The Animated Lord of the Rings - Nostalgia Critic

Wait, no, you're supposed to have landed on top of another mountain. Yeah, how did they explain that?
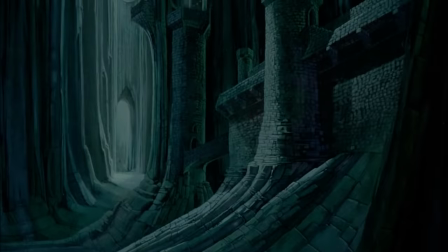He tells them of the attack that's about to occur on Helm's Deep and the importance of getting King Theoden to protect it.
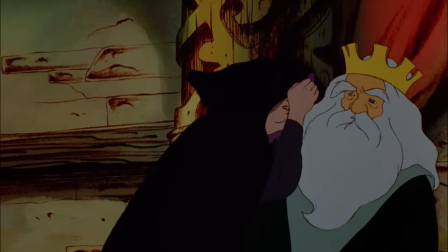Theron has grown old and leaves everything in the hands of his new minister, Rhymer Wormtongue.
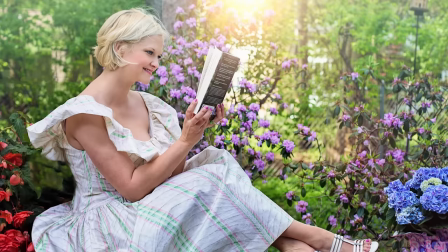He was going to go with another advisor, surely happy truth-teller, but he had a gut feeling about the name Wormtongue, you know?
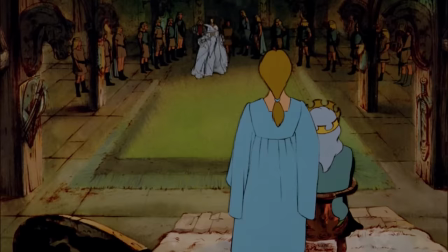So they follow Gandalf the White, I mean Grey, or Kay White, And they put Wormtongue in his place.
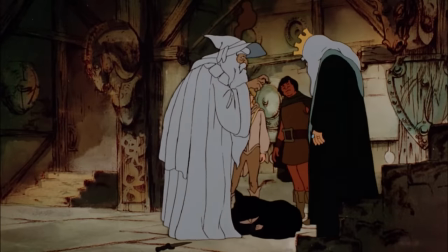Theoden is told about his lies and asks Grimer if he truly is working for Sauron.
I will not harm you.
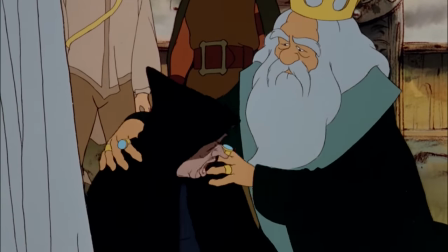Is it so?
Does that count as a no?
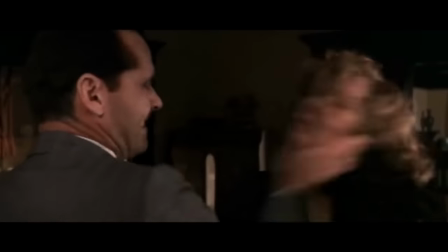My...sister-daughter. My sister, my daughter! Eowyn, my only loyal kin.
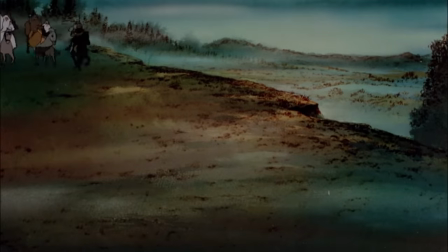My backstory is...oh, never mind. Just over two hours forgot. Theoden gets his army ready, leading to one of the film's more cryptic moments.
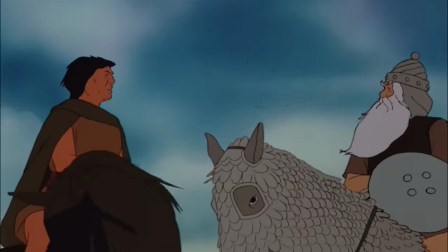Aragorn, my lord, is there any hope for us?
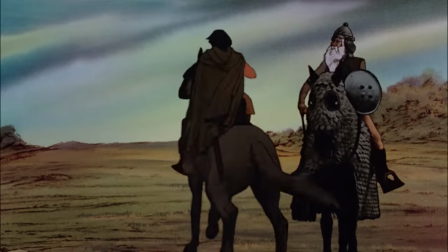Does that count as a no? Okay, you need to read the room.
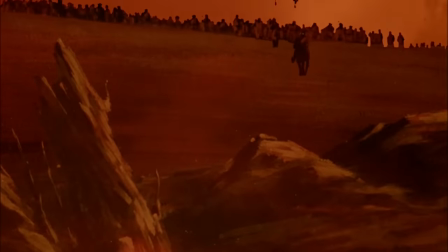The armies are in place, the sky goes red, and we begin... Honestly, a really friggin' awesome battle.
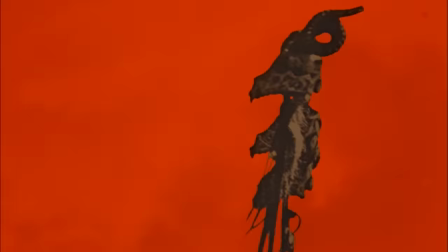The red makes the orcs look like something right out of hell. The music is just as cryptic as anything from Howard Shore's score.
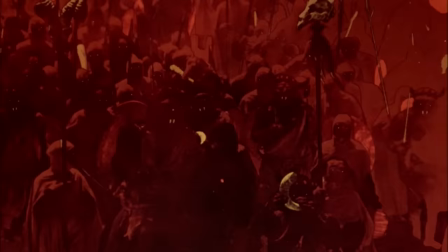And this is the first time an animated film could show a battle with hundreds of people on a scale like this. Well, nowadays, you would just CGI all that shit, but we couldn't do that!
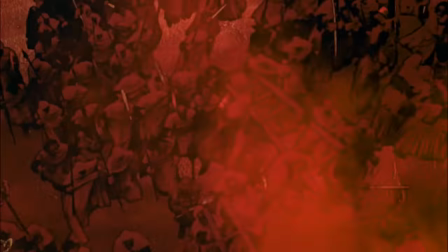So we had to film the armies attacking the castle, and then not only draw over them, but place more soldiers in the background so it appeared larger than it was!
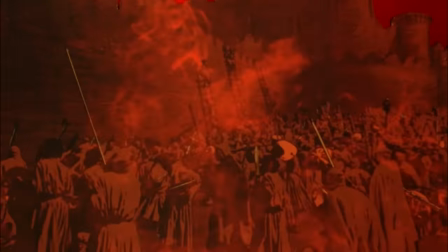But even knowing that, there's still a battle you had to shoot outside a castle with all these extras.
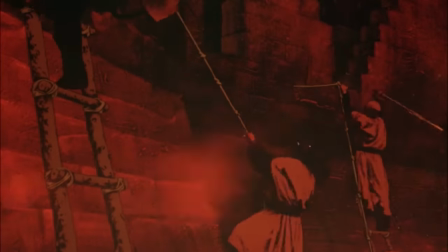Yeah, it took forever to set those shots up.
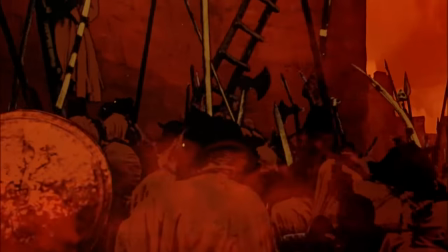In fact, after God knows how long to get all the extras in place and their actions synchronized, a producer yelled, LUNCH!
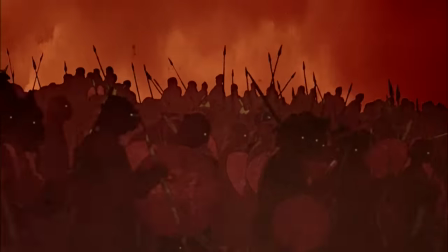Before I could even get the shot! So some of the footage you see is literally them walking to lunch. Oh, so that's why some of them are holding sandwiches. Yes, but the battle in the other film had more stunts and looked more realistic, therefore it was better. Oh, yeah, well, sure, you can do more stunts when you're frickin' invincible! They leap into certain death a million times and never get a scratch on them.
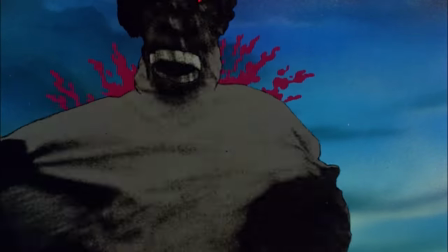If I did that, they'd say I made it too cartoony. I knew if I wanted people to take it seriously, it had to be more violent and gory.
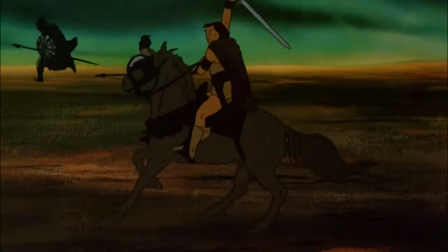When someone gets hacked, it really feels like someone's getting hacked. They don't always have the best strategies, though. Like, look here. Arrows are being fired and no one takes cover. That's your biggest problem? How about asking why they're using a battering ram on a wall with the doors right there? Oh, yeah. Wait, did you just help make my point? Well, I mean, that depends. Is that you screaming from a monster's mouth? Oh god, not again! Huh? Yeah, I thought I'd give you a break, sweetie. That's very...
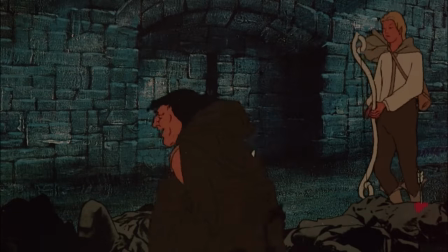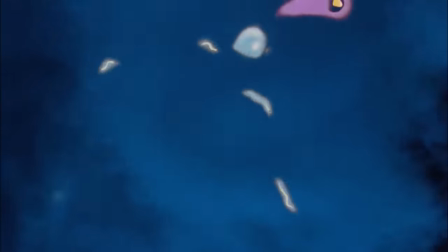Oh, no, Emerald Boom is attacking with his fireworks.
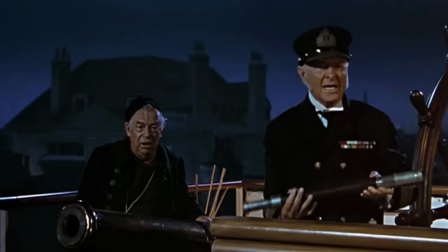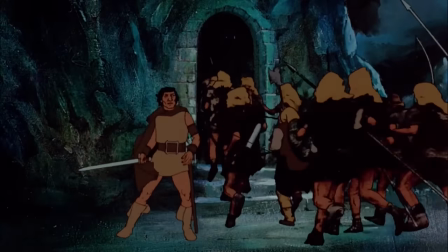Saruman sends his magic to break down the walls, forcing the armies to retreat into the caves.
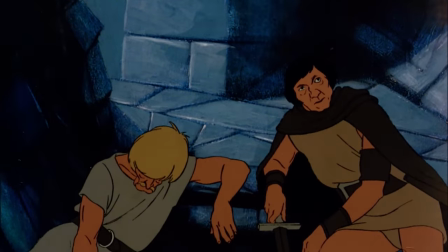I will not end here. Will you ride with me, then? We may make such an end, as will be worth a song.
Who'll sing the song? Maroon 5? I'm out. Let's see how Frodo and Sam are doing.
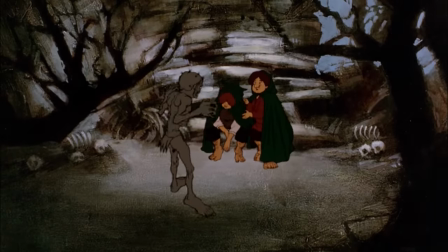Nice and dressed here, silly hobbie.
They're fine. Back to the kick-ass battle.
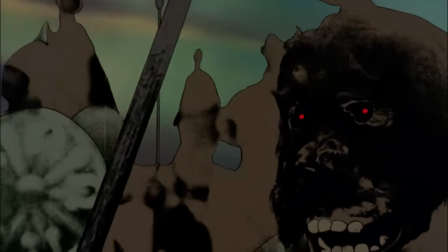After a great scene where they sound the charging horn, which confuses the orcs, so they run away, it's actually really funny.
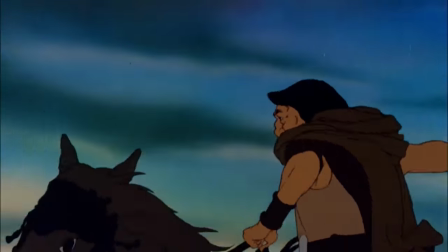Rohan rides out and gets a few good kills before they appear to be outnumbered.